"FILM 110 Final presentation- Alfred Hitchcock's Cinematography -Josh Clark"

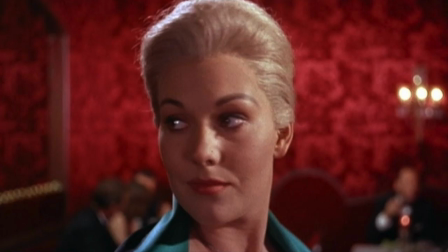Now, what separates Hitchcock from the rest of the directors, especially during his time,
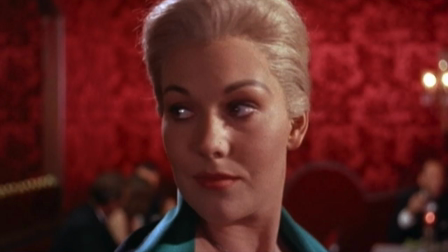is that he further uses light and shadow to make his scenes more menacing,
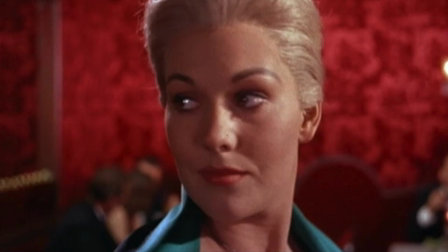which was very and still very uncommon among many directors.
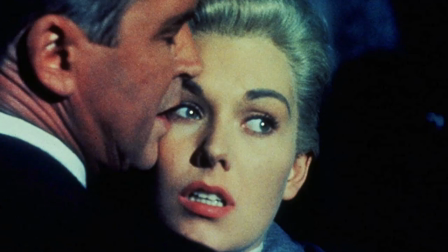In this way, when he does this, he brings out personality of each of the characters.
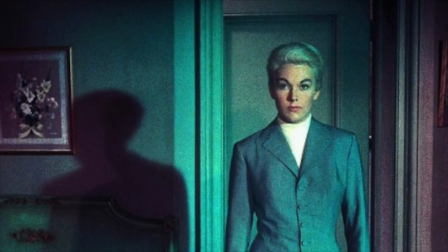Kim Novak's character in the film is a mystery. It's very accentuated by light and the position of the camera.
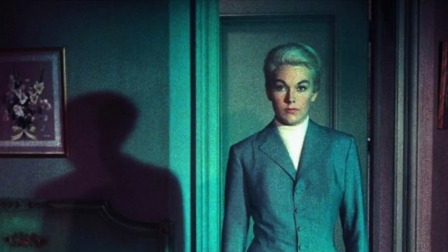It makes her seem a bit more elusive and a bit more interesting as well.
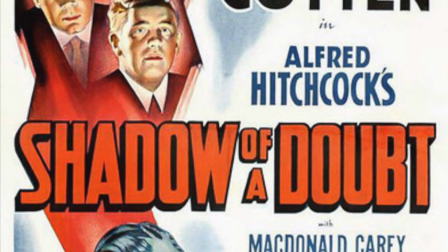From James Stewart's point of view, Hitchcock only allows us to see what he is seeing.
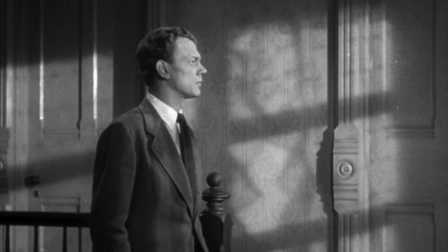In the film Shadow of a Doubt from 1943, Uncle Charlie is also shown in a close-up shot with his face one-sided.
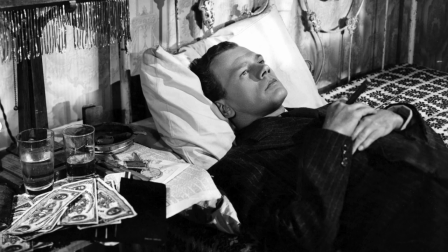Now, the repetition of visual motifs is evident where Charlie and his uncle are introduced by similar imagery.
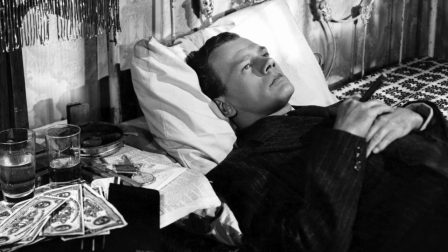In Charlie's scene, we see him lying asleep in bed in a clean two-shot as a man opens the door.
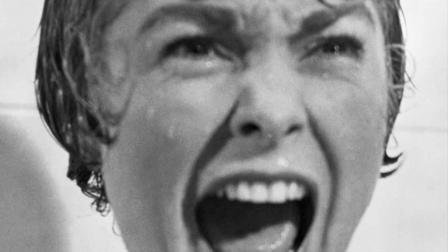Now, to further explain this in the film Psycho from 1960, Marion, just before her death, looks up at a big house.
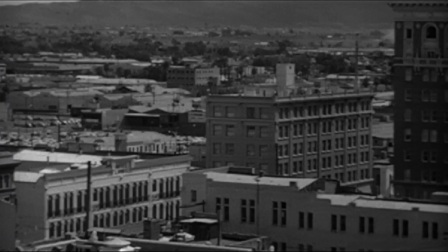Another character is also seen doing that in another scene. In Psycho, the scene opens with a view of city rooftops.
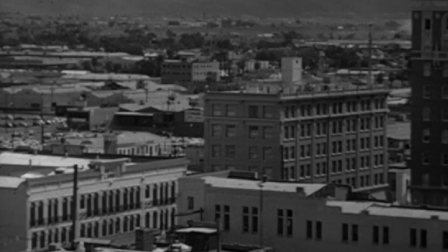The camera panning slowly from left to right across a very specific location with tall buildings,
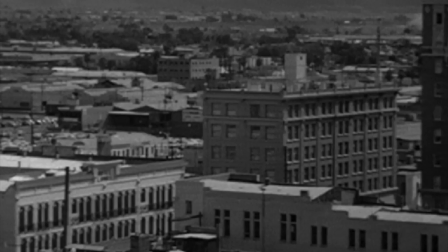the date, the name, and the time of the city appear on the screen.
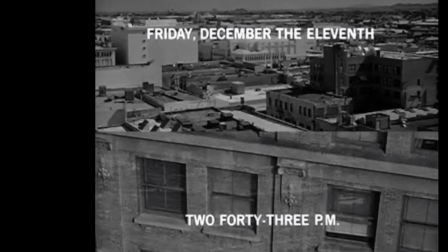That date and time is read Phoenix, Arizona, Friday, December the 11th, 2.43pm.
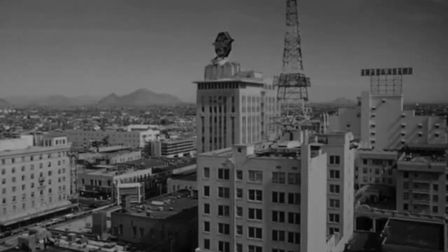Then the camera pans toward one of the buildings with a few more inserted shots, and then moves towards the open window.
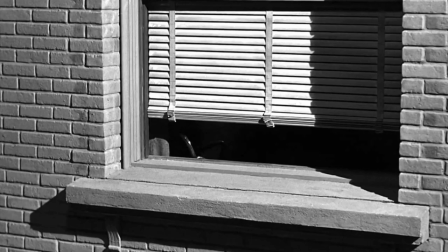It is then seeking out the open window through which it has entered a darkened room.
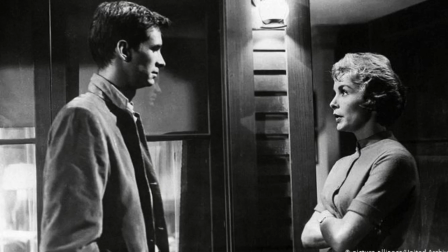Now looking at the flow of events, we can see there is evidence of a significant pattern in Alfred Hitchcock's narrative style.
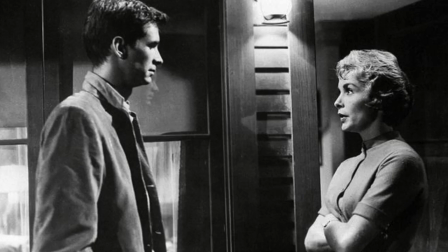The insistent moving of the camera and zooming shots address the change from a normal, quote-unquote normal city,
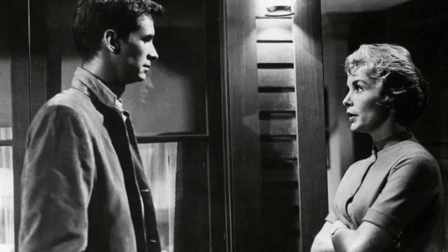to an abnormal, shady, anxiety-driven love between two free, two unfree people, but also two lovers.
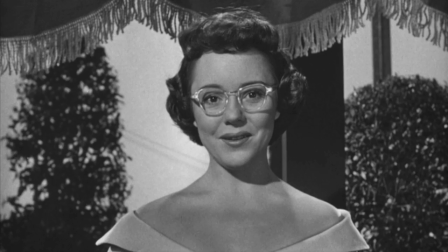In Alfred Hitchcock's film Strangers on a Train from 1951, there's a scene that particularly stands out to me.
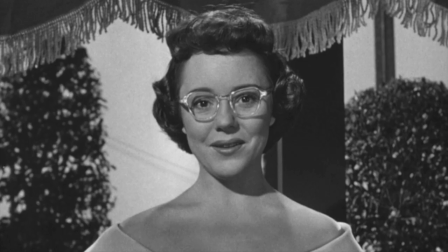It begins with a medium close-up shot of a smiling middle-aged woman with glasses.
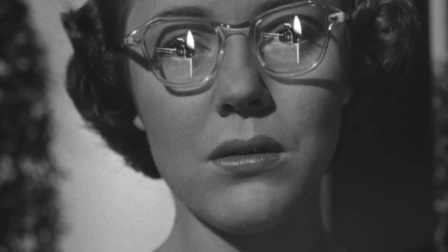This shot transitions into a close-up, then an extreme close-up shot detailing those ladies' glasses.
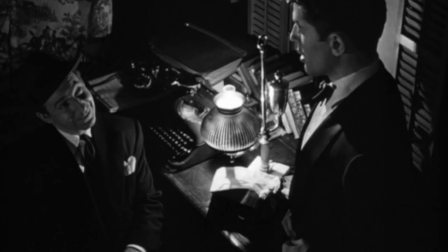This shot shows how the woman is reminded of a girl she murdered. Alfred Hitchcock's genius also uses a high angle which creates tension.
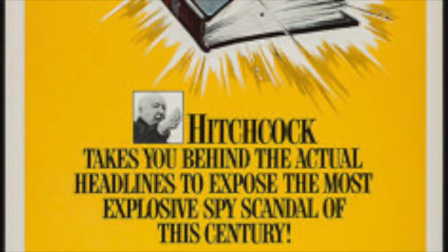For instance, in the movie Topaz from 1969, where a character is shot at a high angle to show his deceptiveness,
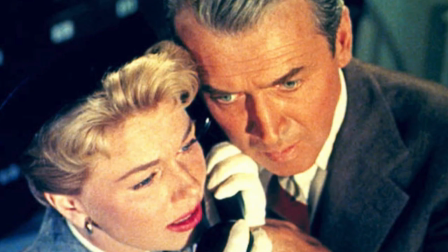and in The Man We Knew Too Much from 1956, where a couple is being threatened.
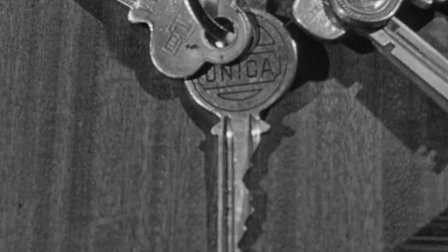Another scene where Alfred Hitchcock does wonders with the camera is in a scene that involves the theft of a key in The Notorious from 1946.
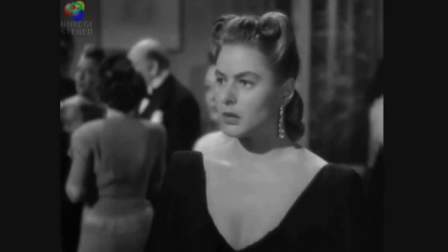It begins with a wide shot of Alicia walking in with a black dress. Black is the color of darkness, which implies impending danger.
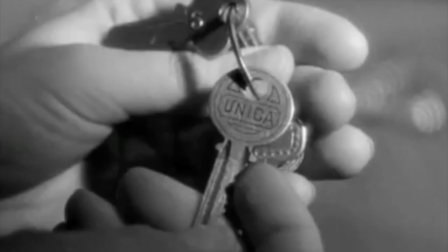A close-up shot follows it to show emotional change and a point of view shot showing the key.
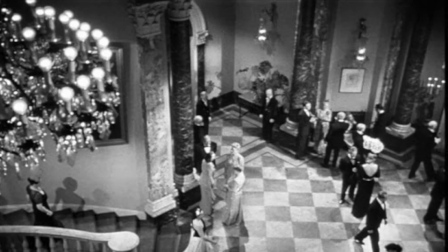A crowd shot of the venue is taken at a high angle, again using that high angle that Hitchcock loves using,
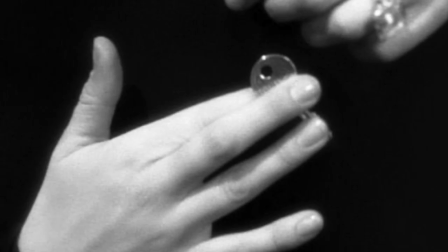to show people's movements and later moves down to an extreme close-up shot of the key in Alicia's hand.
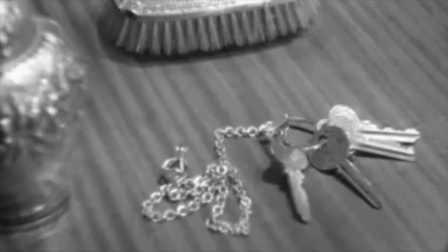In another sequence, the husband moves to the basement and we see a close-up of the keys.
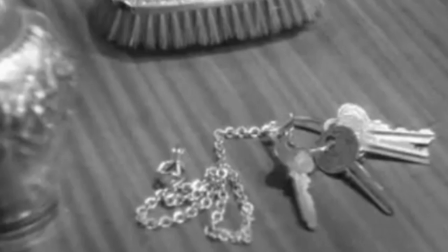He realizes one is missing.